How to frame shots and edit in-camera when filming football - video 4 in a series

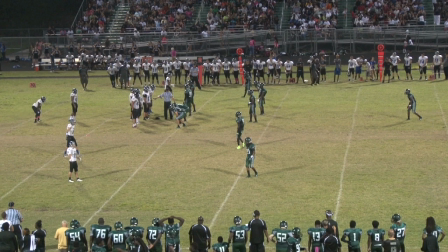But because these players are so far away from each other, we're breaking the part of our rule that asks us to stay close enough to see detail, plus we have a little too much of the bleachers at the top of the shot. So what we want to do in this case is establish all 22 players on the field first, and then if we think the shot is too wide,
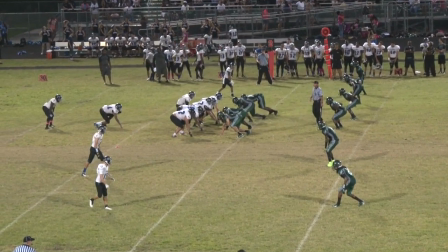we can push in and actually crop a player or two out so we can center the action more,
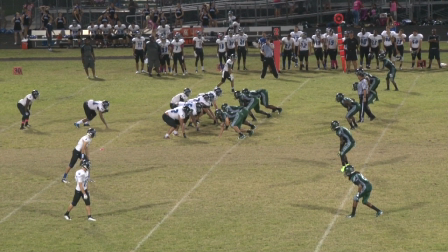see more detail, and make the play easier to follow. Notice that even after we've pushed in, this shot still follows the left and right framing rule for the players we can see. The top and bottom aren't exactly as I described, but based on where the players are positioned, this is certainly acceptable as it eliminates most dead space.
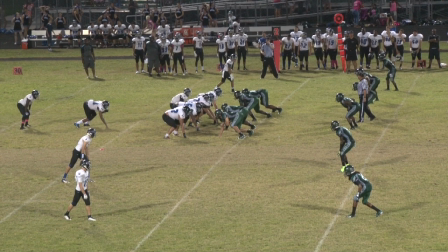We've obeyed the rule, get as many players in the shot as possible while staying close enough to see detail. Now this rule is also going to take precedence when we are filming plays that are taking place down by the goal line or inside the 10. Unlike plays that are directly in front of you where it's easier to get all 22 players, a play down at the goal line you have to be shooting at a much different angle. So you have to be a lot wider in order to see all 22 players.
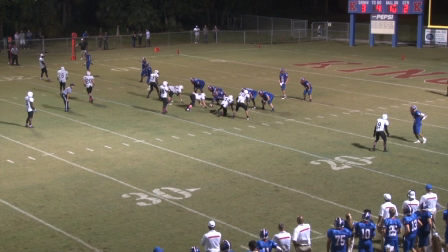So again we want to start wide enough to see all 22 players and understand the formation but that is going to be inherently wider than any other shot we'll ever take. So after we establish those 22 players, you'll have to make the decision to how far we can push in and how many players we have to crop out in order to see the main scope of the action,
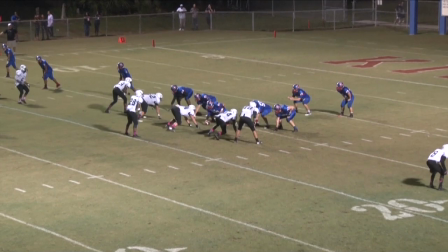which is the line of scrimmage and the blocking. So that's a judgment call, but keeping in mind the rule that we want to get as close to the action as possible, you can use that to determine how far to get in.
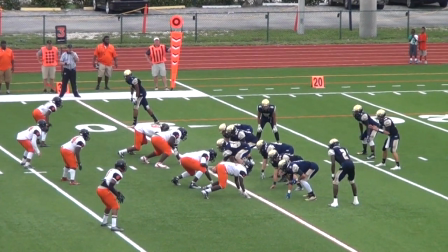At minimum, we have to make sure we always have the running backs and all the linebackers in the shot.
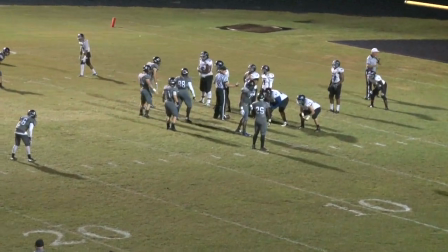Occasionally, depending on the angle, you might have to crop out a wide receiver or someone who's covering them. As we wrap this section up, let's keep in mind what we learned in the previous video, which is that we want to be rolling at least five seconds before the ball is snapped. So now you understand what has to be done in those five seconds, and it could be six, seven, or eight seconds. We want to start wide enough to see all the players, and then make a decision as to whether we can push in a little more to crop a few out to get closer to the line of scrimmage or not. And all this has to take place within five seconds. Hopefully, you start rolling, you establish the players, you push in, you settle, and then the ball is snapped. So you'll have to use your own internal clock to decide when to start rolling in order to accomplish all of these things we talked about in this video. So now, once you've pushed in all the way and you're settled, the ball will be snapped and we're about to follow the action. So let's move on to the next module where we see what happens in running plays.